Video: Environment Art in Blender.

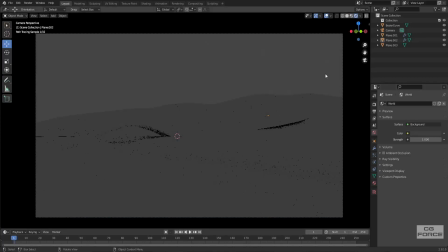3:59 So I used Nishita lighting as always to adjust the lighting to dawn,
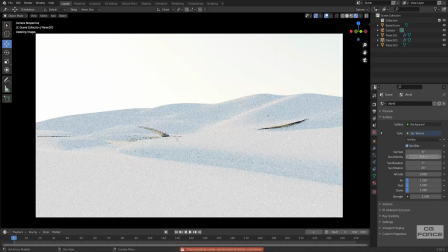4:04 adjusting values to rotate the sun towards left side at horizon with that breathtaking morning warmth. And once lighting is done, time to add another details into the scene.
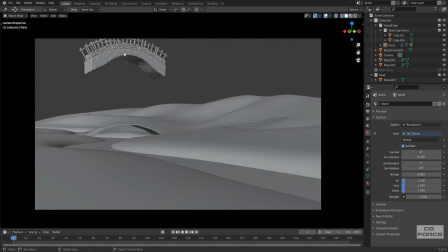4:15 Let's add the stone bridge as our first detail. All the textures used for making these models are in the description box.
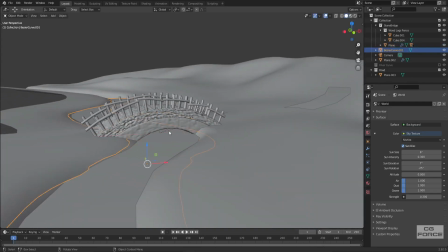4:22 I adjusted the bridge carefully from both sides to keep the path on same level of terrain surface, and it really looked amazing.
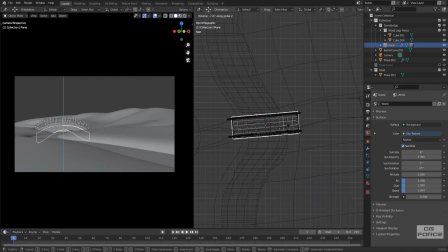4:31 And all the details I added in stone bridge like timber and stones texture really fit well with the overall composition of the scene.
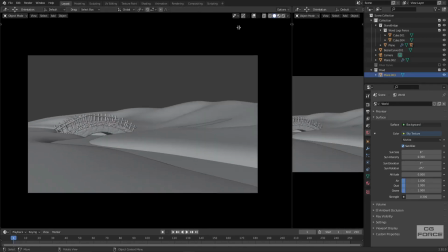4:39 Now before adding other details into the scene, let's first apply materials to our water and ground.
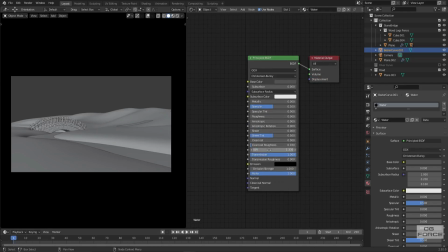4:46 For water, I will simply use a principal shader with transmission on and roughness turned down to 0. Also change IOR values to 1.33 for water and lower the base color value a little bit, and that's all. But for ground we will apply a clay material,
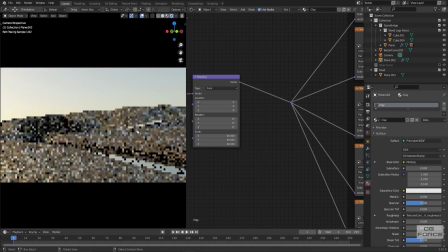5:01 so connect all texture to shaders and play with UV scale until it fits with the terrain.
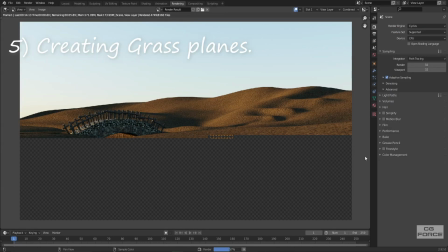5:07 Now it's time to throw some vegetation into the scene. So I decided to apply grass on all the visible area around the water channel on both sides.
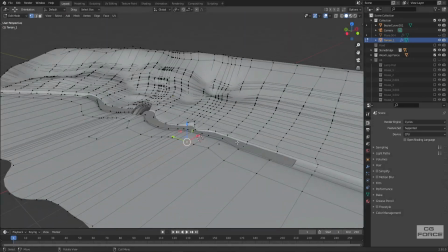5:15 But here comes the tricky part as always.
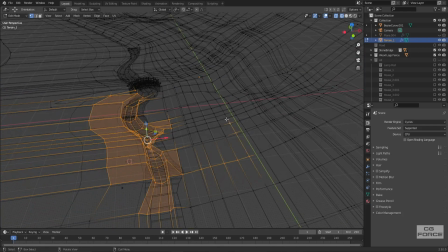5:18 I never use weight paint method to apply grass particles and then use vertex groups to apply them on specific points.
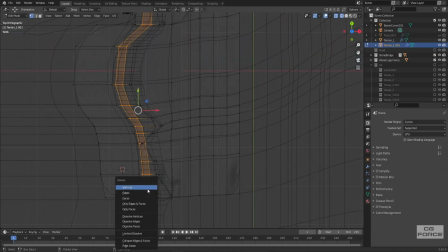5:24 It's time consuming and have less control on particles layer. Rather than applying weight paint,
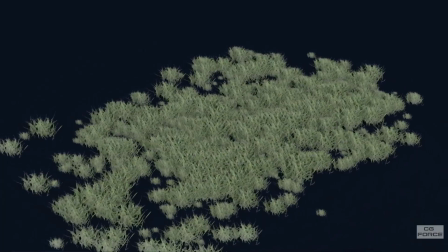5:32 simply duplicate the ground plane where you wanna apply the grass and then simply add grass layers to those duplicated grass planes, and there we go.
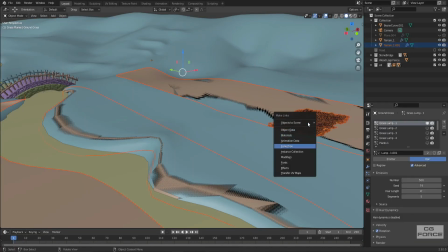5:40 I also created a path in between grass area on right side by simply deleting vertices in between the plane.
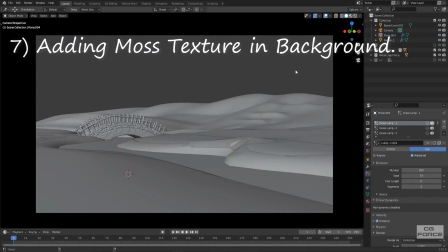5:46 And right after that, terrain with grass started to look amazing. But here comes another problem.
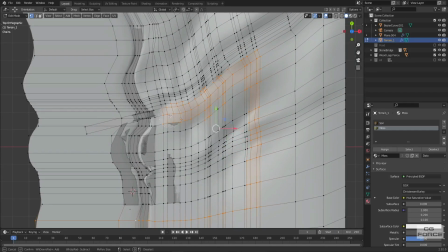5:53 The entire background has clay material, not grass. And definitely I can't apply grass to such large scale for my computer's sake.
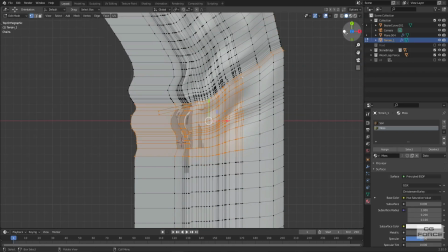6:01 So here comes another trick from the devil's mind.
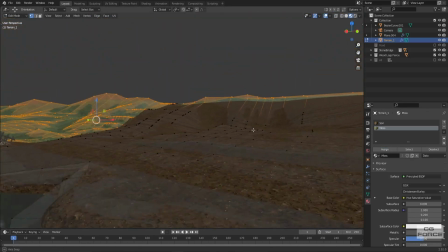6:04 I simply used a moss texture and applied it right behind the grass plane to all over the ground terrain, leaving paths and grass area untouched.
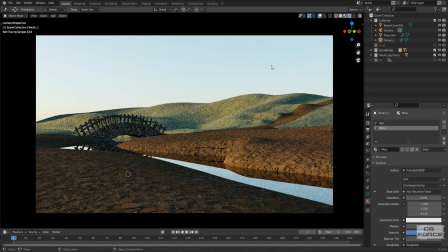6:12 And voila, it worked. It worked with overall composition and doesn't look bad and gives viewer a pleasant appeal.
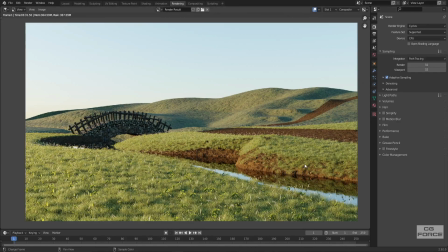6:19 I tweaked hue saturation values a little bit to adjust the color tones and match it with grass to avoid any kind of color variation in composition.
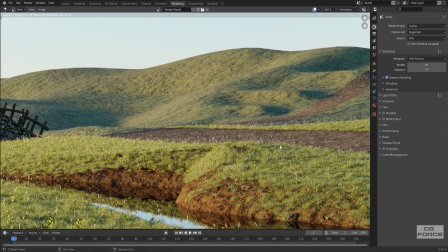6:28 And I added a little variation with texture paint on paths to make them look realistically variational, which they indeed did.
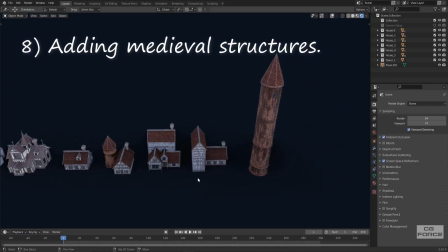6:34 So now let's add houses and scene to set up the town. And for that I have created multiple medieval structures with different variations.
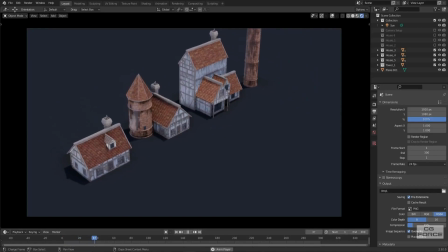6:42 2 houses are used from my previously created medieval house projects and reused them to create new ones.
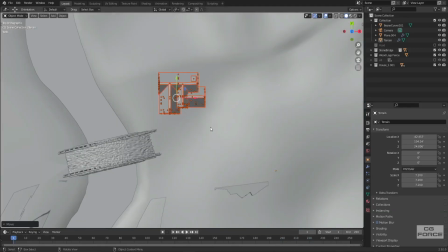6:48 I worked on these houses a little bit for a while and did texture painting for grunges and all to achieve the realism.
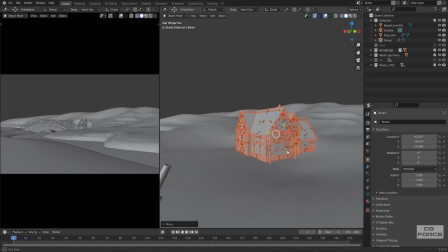6:54 Then I started to place these houses and towers one by one, as I have seen and been part of mountains life,
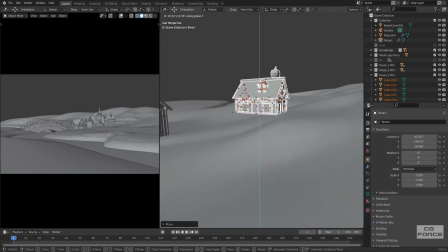7:01 so I am quite aware of their culture, houses and their placements, the way they live their lives,
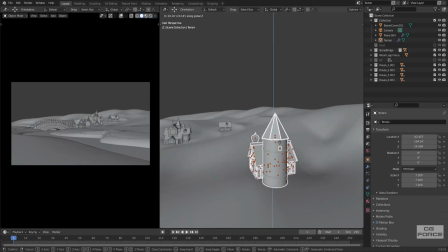7:07 so it was easy for me to adjust the overall look of the town even with few houses.
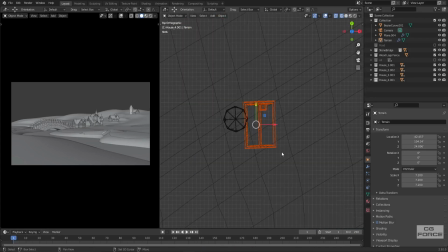7:11 So I placed them all with my own feelings and judgment from life experiences,
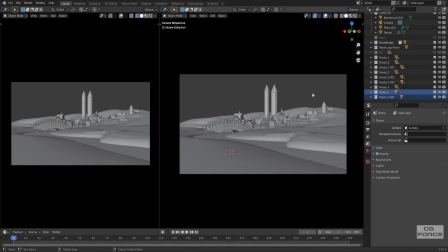7:16 and they really started to appeal amazingly with the overall composition. Now it was the time to add another biggest object of the scene, which are trees.
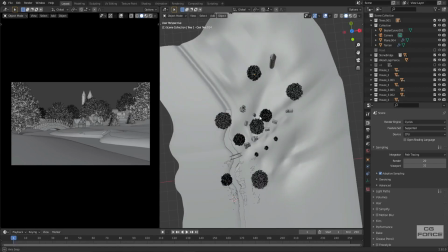7:25 I only used 2 trees. First one is the oak tree and another one is the spruce.
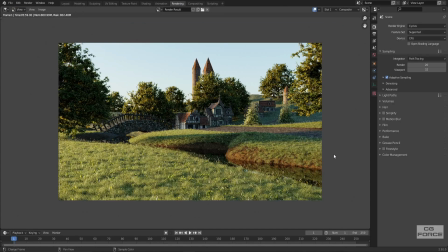7:30 First I worked with oak tree. Placement of trees and distributing them among houses is not easy at all.
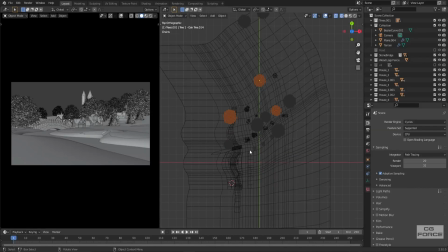7:36 It can totally blow out your composition in few minutes with wrong placement.
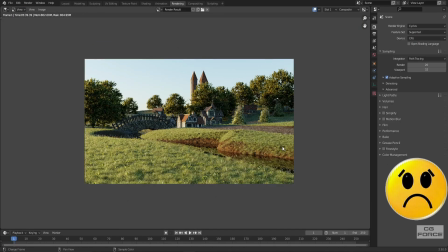7:41 So it took me around 3-4 experiments to settle down with the final trees placement.
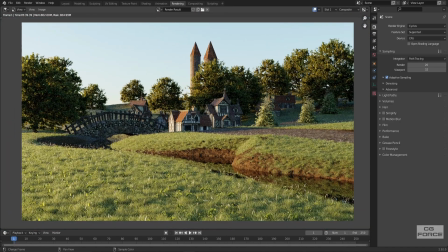7:46 I also placed spruce trees on the opposite side of the houses.
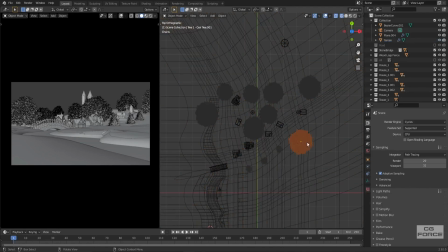7:50 I kinda had a hunch that they're gonna fit best and felt great there in the opposite side of houses, and they indeed did. I wanted to keep the background a little bit open and spacey from light and woods, so I kept it empty without rushing with trees.
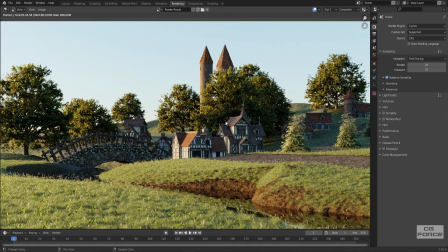8:03 Scene almost starting to pile up with details and starting to feel good.